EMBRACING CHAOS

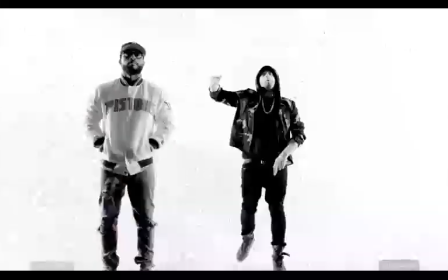[28:49]
But this is really just effective use of the same stuff that we're making,
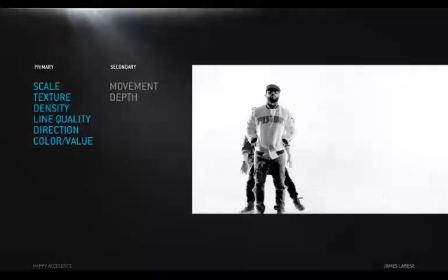[28:54]
combined in specific ways for reasons you can very much identify now.
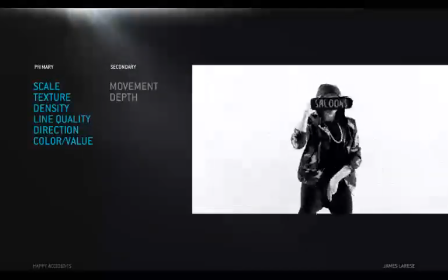[28:59]
Pen marks, brush strokes, torn edges, and it's put together intentionally to make this frenetic,
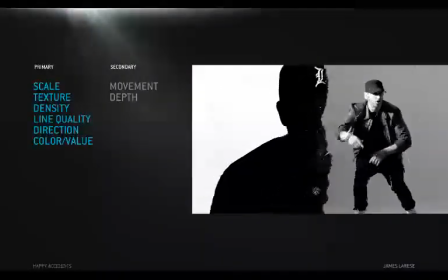[29:06]
damaged, irreverent, and sort of aggressive tone.
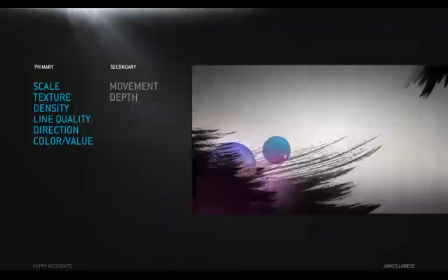[29:10]
Now clearly it's a long way from this to superstars, but as with most things,
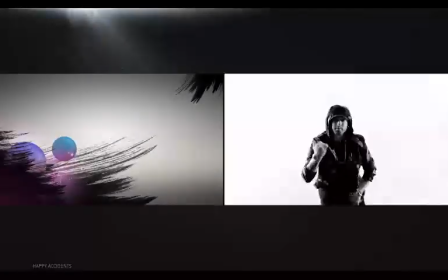[29:16]
we'll get there in small steps by iterating and building up a library of stuff that works.
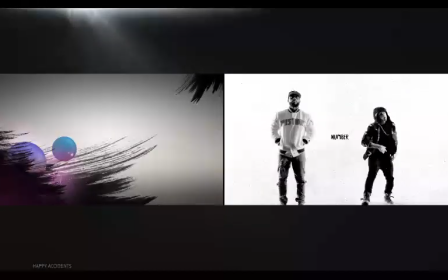[29:21]
Having played around and learned some things that worked for me, like how these simple combos of textural versus clean work so well,
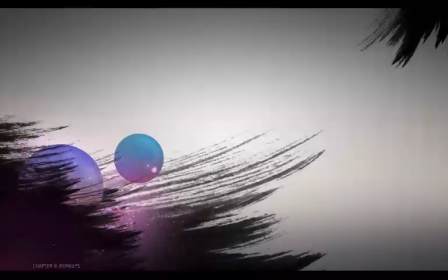[29:30]
it seemed like stripping down all these crammed in elements might be a good idea. Uncomplicate things.
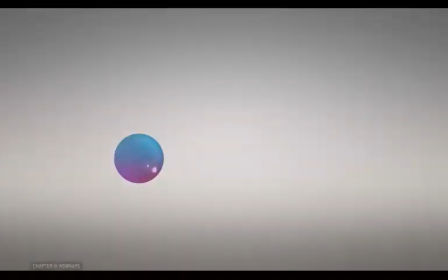[29:34]
Really focus on some core moments of contrast.
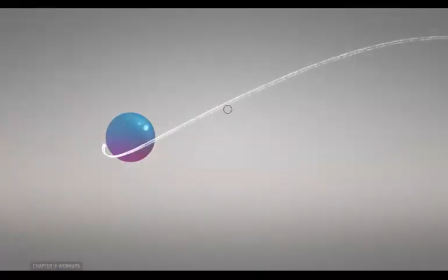[29:40]
Let's make sure the line qualities read well. If there are just a few elements, let's really pay attention to their scales relative to each other. Let's let tiny things be really tiny and big things be really big.
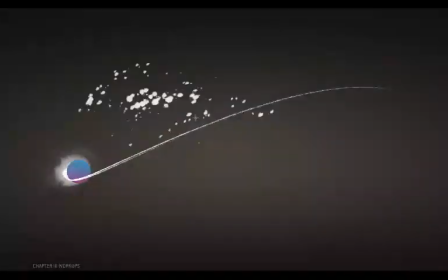[29:53]
Let's pay attention to how one thing leads to another to create movement.
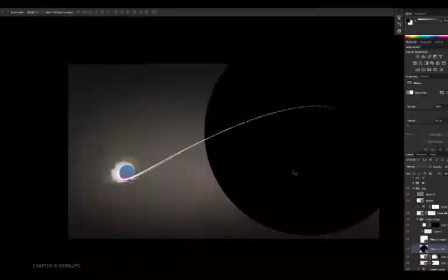[29:57]
And let's reinforce that movement once we find it, through scale, through value, from small to big and bright to dark.
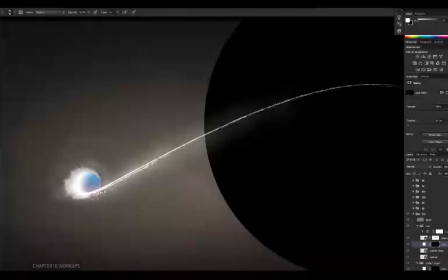[30:06]
Can we make the brights more punctuated? Can we go darker elsewhere? Can we contrast the scales even more dramatically?
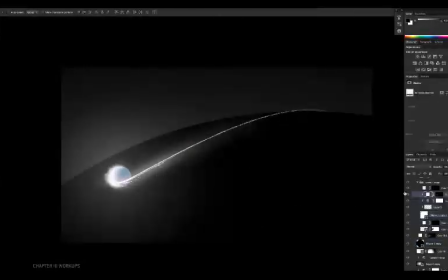[30:13]
Yeah, well, yeah, that's pretty dramatic. It maintains the movement and it has the advantage of highlighting some depth. But can we get more depth?
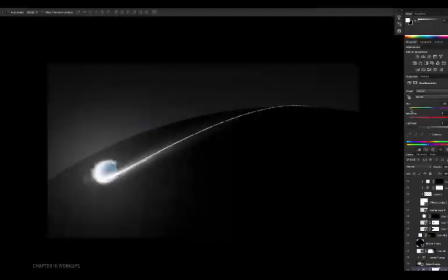[30:22]
Yeah, just by putting one thing in front of the other. And making that big move changes things a little, like how the values balance out.
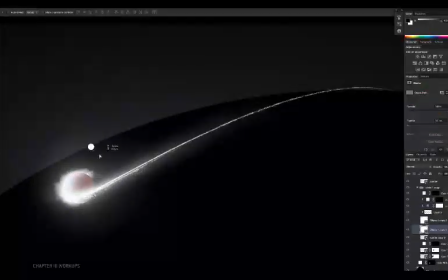[30:29]
But a little exploring can help that come back together.
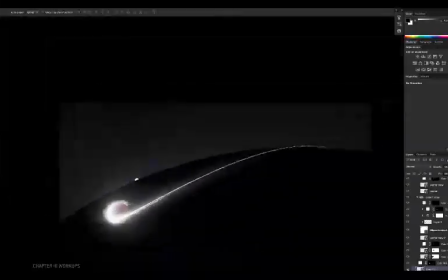[30:34]
Anytime you make a big move, you're going to have to reassess what was working before because it's probably changed.
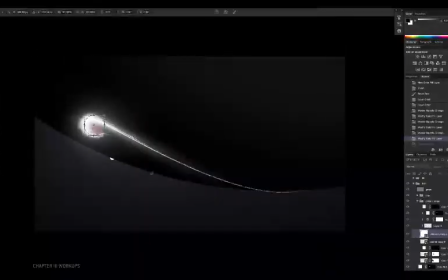[30:40]
So stepping back to look at each bit in terms of the various dimensions of contrast at play is super helpful.
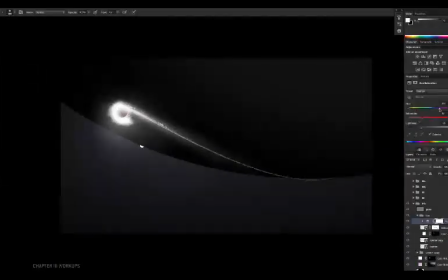[30:48]
Something I also find helpful sometimes when I think I'm just not seeing it with a fresh eye anymore is to flip the whole thing horizontally or vertically. In most cases, when you're making more meaningful imagery, you're not actually going to keep it that way. But it really helps to see it from a different angle.
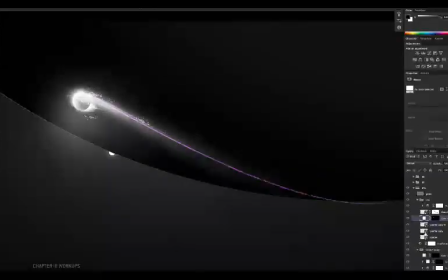[31:06]
Maybe you can see where you need to adjust some values or the scale of something or its position.
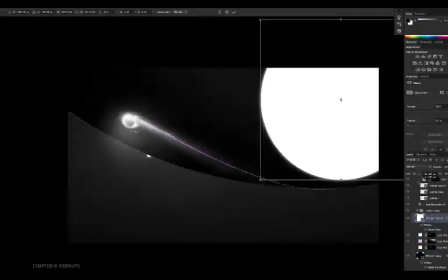[31:12]
Maybe it gives you new ideas to get you unstuck from the same repetitive thinking.
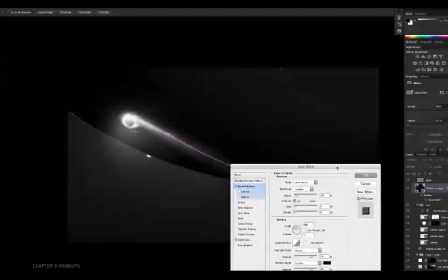[31:18]
Maybe some strategy that worked really well at the start just isn't working so well after a big change, and you just don't spot it until you look at it from a new perspective.
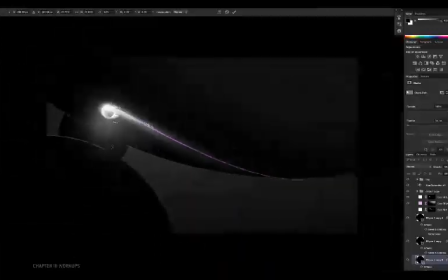[31:27]
I thought the movement had died out a little with all of the fudging around, and I wanted to block out the major shapes a little more definitively.
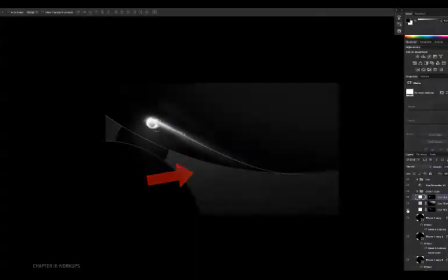[31:36]
For example, can this open space be more of a shape with distinct direction instead of just open space?
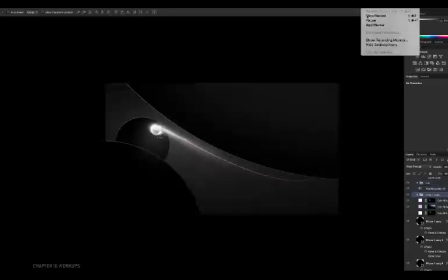[31:44]
Yeah, it just needs to be defined a little better, carved out by the other shapes.
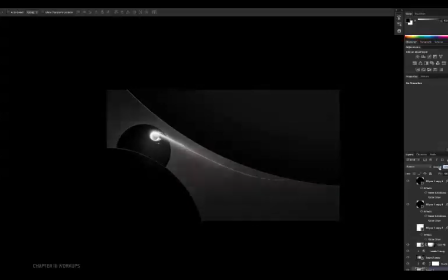[31:49]
And it just so happens that for me, that one move kind of helps it all fall together. So now if you take a step back, it's easier to see that this wedge of light is the most dominant shape,
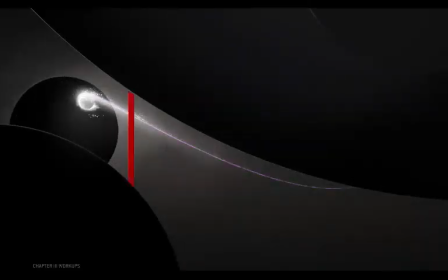[32:01]
and it flows from here to here, creating some movement. And the most apparent lines in the frame are modulated so they indicate direction,
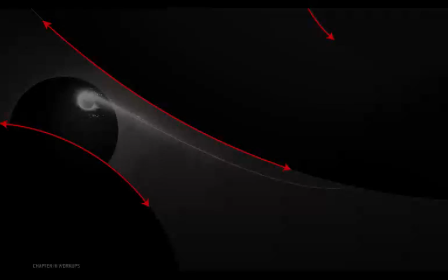[32:11]
and those directions accentuate or echo that same movement. What's more, there's a bit of a flow from our textural line into the edge of the background sphere. Kind of a cumulative direction that supports that general movement.
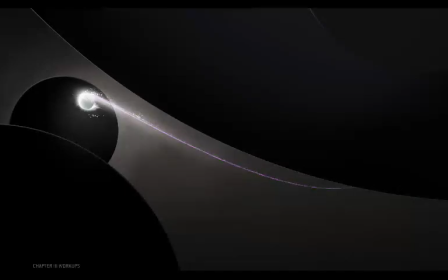[32:26]
But what's kind of cool is that because we've got these scale contrasts across the black circles, there's this kind of counterpoint movement across here because that scale contrast is subtly pulling the eye from one shape to the next. So despite the minimal number of elements, there's kind of a lot of movement.